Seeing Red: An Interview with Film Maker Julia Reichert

You know, a lot of times you envision something much grander and then when you get into it, for one thing, you then can see the outlines of the real story underneath all this massive information that you collect. The real story begins to emerge. immerse yourself in facts and in interviews and in all the stuff and you get over your head and then you kind of look around and say where's the story here kind of like where's the way out and the story takes shape the actual story that i described to you those sort of four
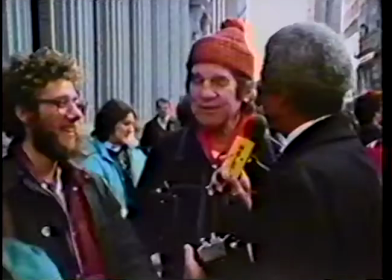4:35 acts the flowering of the youth the attack the crisis from within and then who are they today that four acts we didn't have that we always talk about the battle for perspective it's one of the big battles that a filmmaker goes through to be able to stand back far enough from what you're doing to see it with fresh eyes, and it becomes increasingly difficult to do that as you're staring at the same interviews month after month, right?
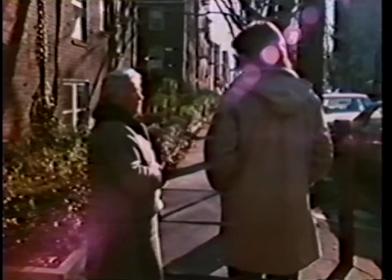4:55 You have to, in a way, divorce yourself from the fact that you were there when the interview was shot. You know what I mean?
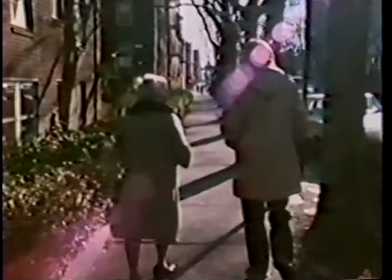5:00 You have to sort of like, okay, forget what I was trying to do, forget how I felt about the person, you know, et cetera, and just deal with what I have on screen. We interviewed 21 people, and we only 15 are in the film. We really did not select them based on their political perspective.
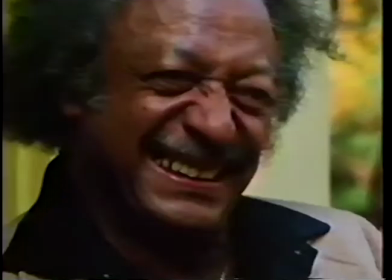5:15 I mean, we didn't think, oh, well, we don't want to have anybody who says that we wanted people who are good storytellers and we also wanted people who could articulate more
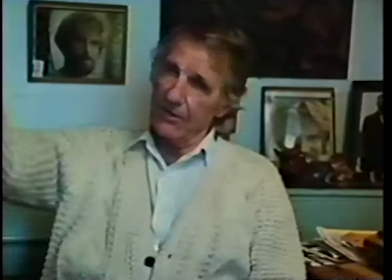5:23 on an analytical level say someone like Bill Bailey is an incredible storyteller but he's not his his strength is not in analyzing
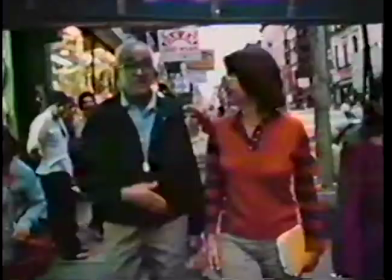5:32 the mistakes of the party let's say Marge France is not the world's greatest storyteller but she's very clear analytically and she does how to put across ideas very
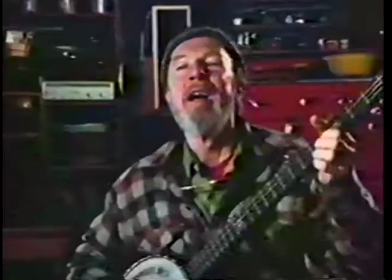5:40 well can you talk a little bit about how you selected locations for the interviews and for the sequences in other words locations the set the
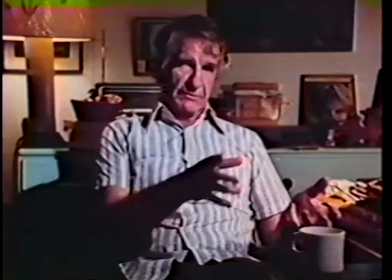5:49 scene the lighting the camera angles and what comes to mind is
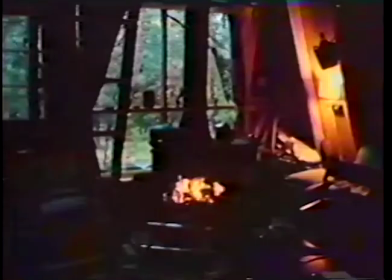5:54 some of the scenes that maybe were candlelit or by the fire where the
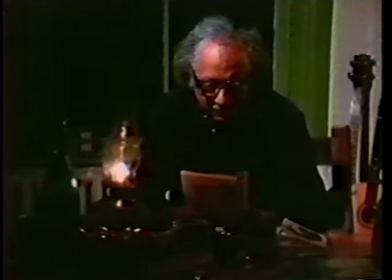5:58 the way this scene is shot really controls the mood of what's coming across like I like deep backgrounds in an interview where you know you kind of get
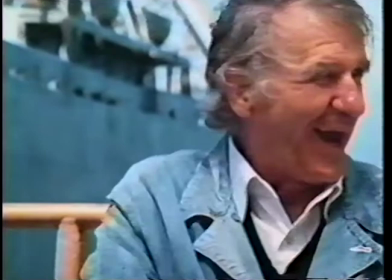6:08 a sense of the person's space and little details about who they are the interviews against a a bookshelf or a white wall are just awful, I think, just awful.
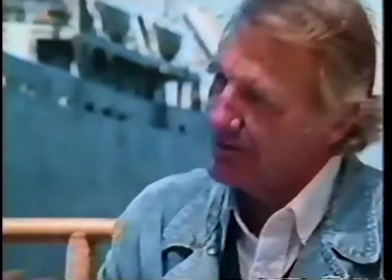6:16 You can communicate a lot about a person from where you set them. I think you want to be true to the actual situation.
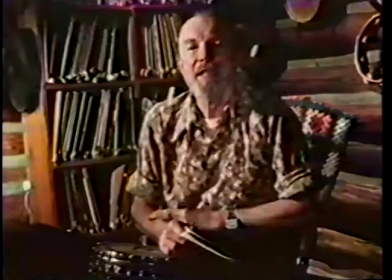6:22 But sometimes the way something actually looks in the particular frame you have doesn't give you a sense of the hole.
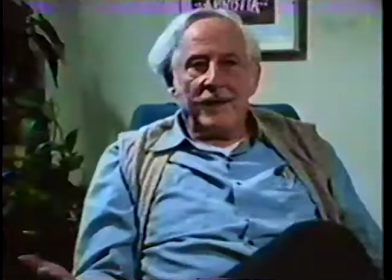6:27 So you need to kind of bring in some of those other elements and put them there. You know how you can pull a chair out from the wall so the person's not bang up against the wall. You get a nice deep background. If the camera was able to see 360 degrees all the time, sure, but it's not. You know, we only get to see like this much. So we have to think about how can this much really say this much as much as we can.
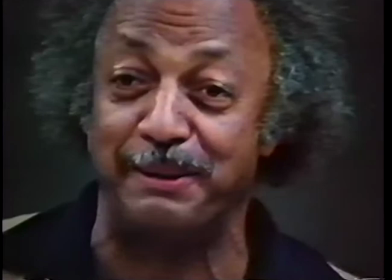6:47 At the beginning, we always shot two angles.
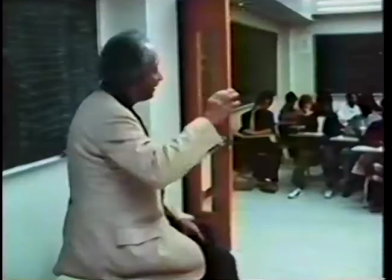6:53 And we always had it carefully planned. Like we're going to start from this angle, and then we're going to go to this side angle.
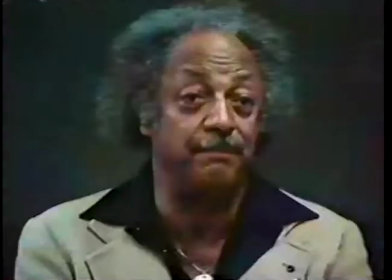6:59 And then at this question, we're going to come back to this angle. And we're going to, you know, we kept, and all the early interviews are shot that way from two angles. Which I think was the idea was to make it visually more interesting. And we'd set up a beautiful kind of profile, just perfectly lit, and a beautiful front shot. And we'd spend hours lighting. We always spend hours lighting anyway. I guess you do. Then we completely cut that out. Because in editing, it was a real problem. You know, to have those.
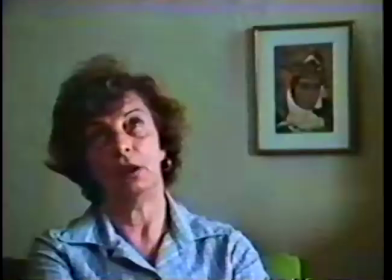7:25 Occasionally it worked for us. Occasionally it would be a perfect cut, you know, between the front and the side shot. Great. But mostly it was just clutter. It was just confusing.
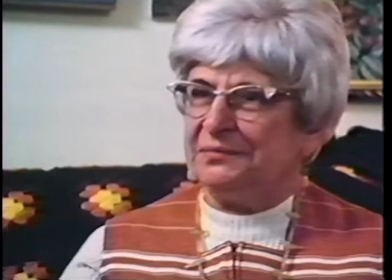7:34 So we came to just choose a nice, like we're doing here, you know, a fairly nice straight on shot and just shoot the whole thing from that usually we did three sittings with people and we realized after a while that if we broke it to make best use of their energies and their sort of emotions if we broke it so that we dealt with their sort of their early the use you know what made them
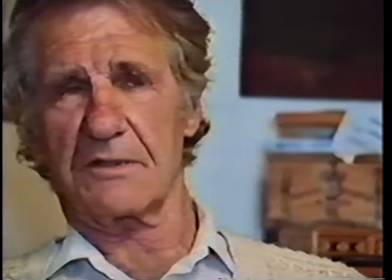7:56 want to join the party what kind of organizing work did they do all those early things if we did that in the morning right with light streaming in the window
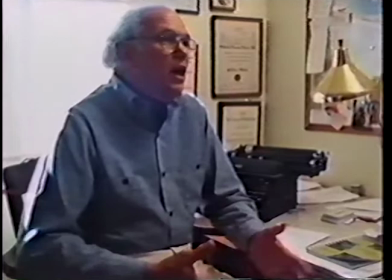8:03 and they just had a cup of coffee and and they're ready to go, that would work well.